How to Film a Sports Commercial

Hello, welcome to 4 Minute Film School. I'm V from the A-Team, and today we are doing a sportswear ad, something you would see on a Nike or Adidas commercial. It's dark, it's gritty, and it's in black and white. Let's go.
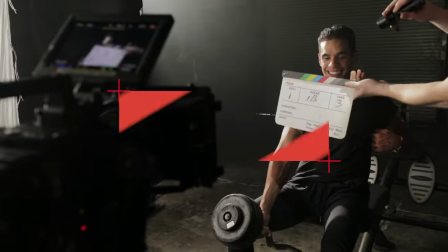All right, I'm here with Oliver Lukacs. He is a cinematographer here in Los Angeles.
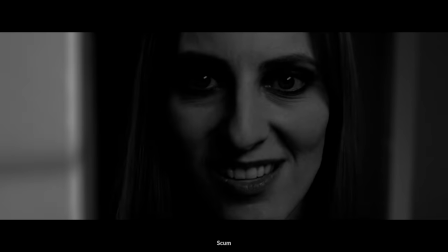He does music videos, Western, horror films. And today we are making a commercial.
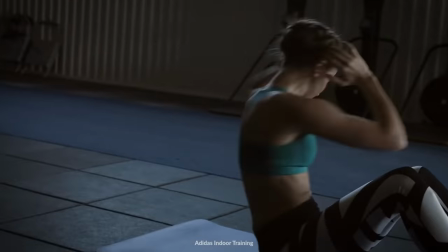What is the vibe we're going for? Sort of like a Nike or Adidas commercial.
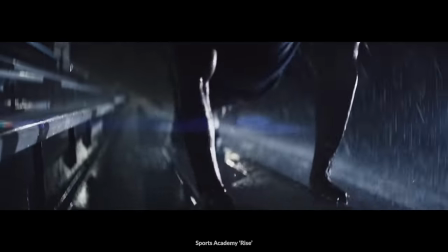Like a sportswear apparel, but drama. So this entire scene is in black and white. How come you chose to make it that way? I wanted it to be very dramatic. It's limiting in a way that's creatively challenging.
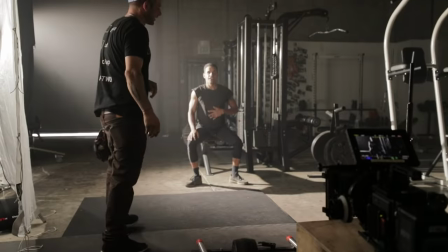So the first shot you lit for is this wide going into medium. It's on a dolly. And I see this big kind of strip of light along the bottom.
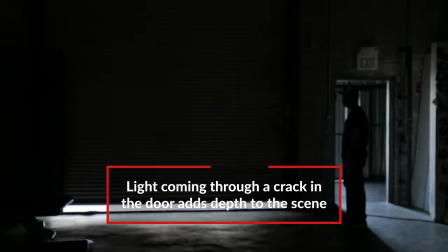What was that? That was light leaking in from the bottom of an elephant door that we closed almost all the way.
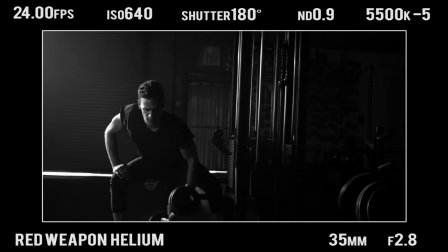It provides you with separation from the background, and it gives you a depth cue so you get a sense of parallax when you're pushing it.
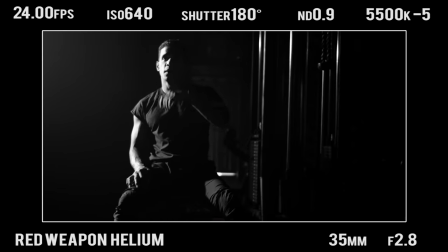And then your brightest light, your main light, was actually more of a rim. Yeah, it was a hard-edge backlight.
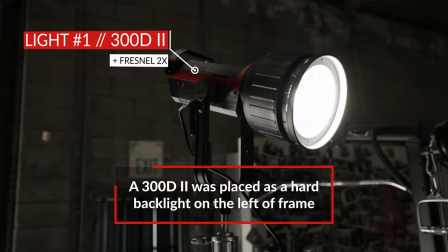It was a 300D Mark II with the Fresnel modifier on it. And then we had a book light as the key light.
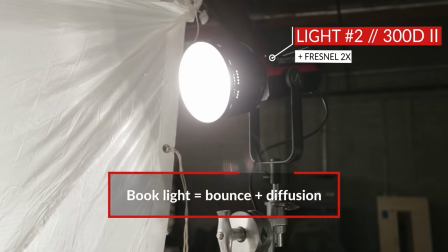How did you achieve that book light? The book light was another 300D Mark II with Fresnel lens punching into an 8x Ultra
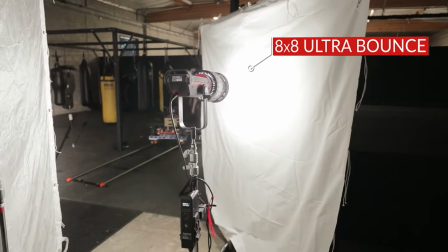Bounce T-Bone. and I got pushed through an eight by quarter grid on a T-bump. So why do a book light for this type of diffusion instead of say bouncing it off a white card or double diffusing it?
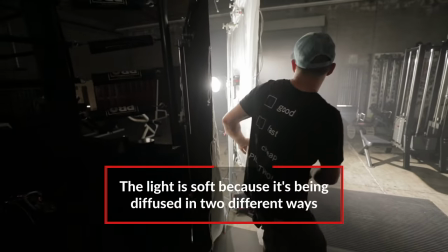Book lights forces the light to struggle more than if you do it directly and diffuse it.
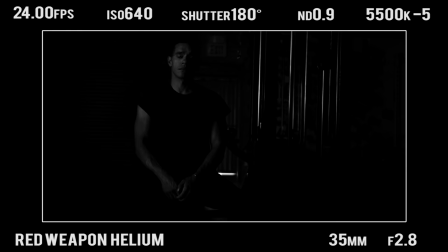The more light struggles, the more natural it feels. So yeah, the light is traveling almost further in that first it's bouncing, then it's diffusing. So I noticed in this shot you actually have no fill at all. Yeah, I decided not to use fill because I think it's more dramatic.
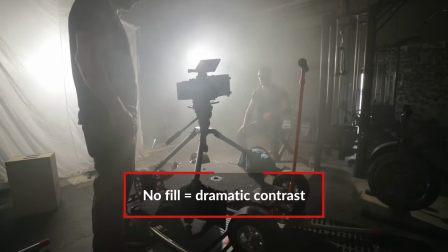Some people always want to have fill because they want to be safe to see the details and shadows. And I think you don't always need to see every detail in the shadow. Speaking of seeing more detail, you did do a little bit more of a close-up shot.
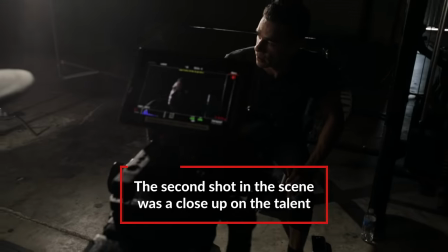You punched in on his face and this was another dolly shot, but this time not a straightforward dolly, right?
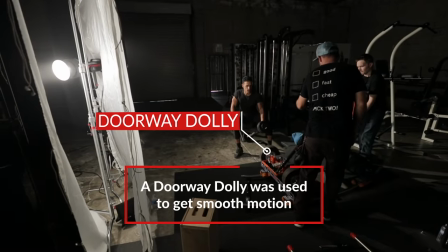Yeah, it was just a banana movement on a curved track. and we moved the
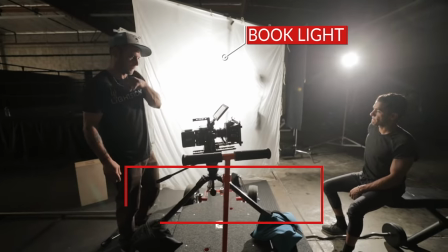book light closer to his face so that there was more wrap and the lights in his eyes were a little more prominent.
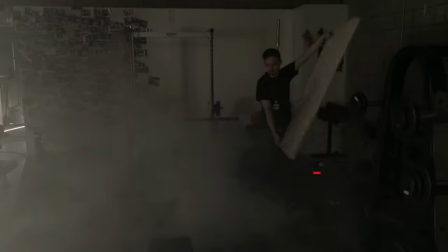Kept the backlight where it was and added a little bit of atmosphere. And as you're going around that track I notice another light sort of appears in the background.
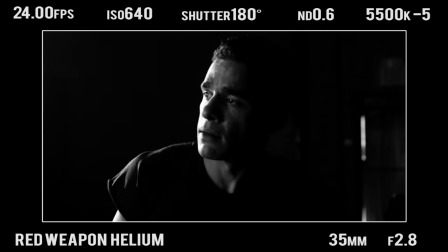It's this vertical strip of light. What was that? Oh yeah that was the entrance the front door to the gym.
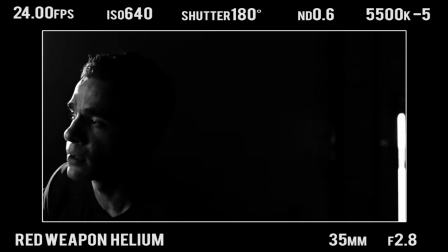We left it like a crack open so you have a depth cue and then you can feel the parallax more. And now you also did another close-up but this time you went low on the shoes.
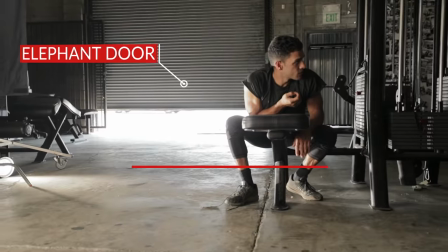What did you change up for that? We opened the elephant door in the background because we wanted to indicate passage of time.
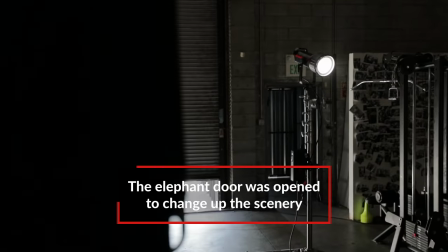We took the 300D that was the hard back edge and just put it on the ground so
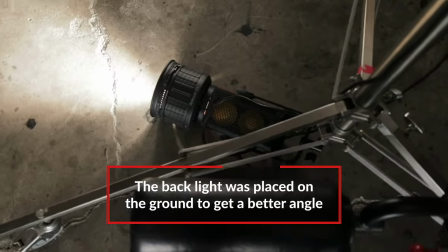it was on level with its feet and it was sort of scraping the floor at the same time.
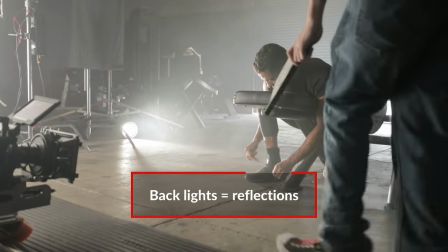What I also like about having the elephant door open was that you get that reflection in the floor as well. And of course why have a sports ad if you don't have a gratuitous shot of a muscle flexing, right?
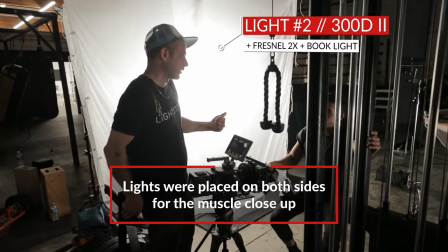What was the lighting for that? We use something we call a sandwich light which is a light from both sides and one was a hard light and the other one was a book light
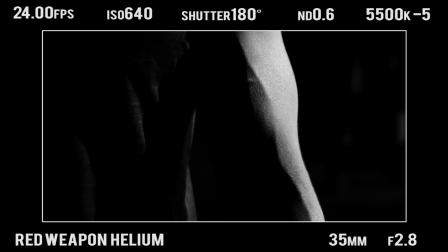so that you had a hard edge on one side of the muscle and then you had nice soft roll-off so you can see like the veins sort of popping up. What are some tips for people for shooting in black and white?
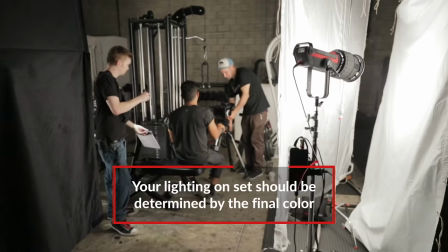If you're intending to deliver in black and white you should light for black and white.
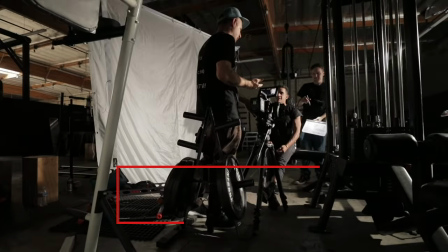So on set if you can have a monitoring LUT or the saturate internally so that you know what your end image is going to look like. Alright let's take a look at this whole scene.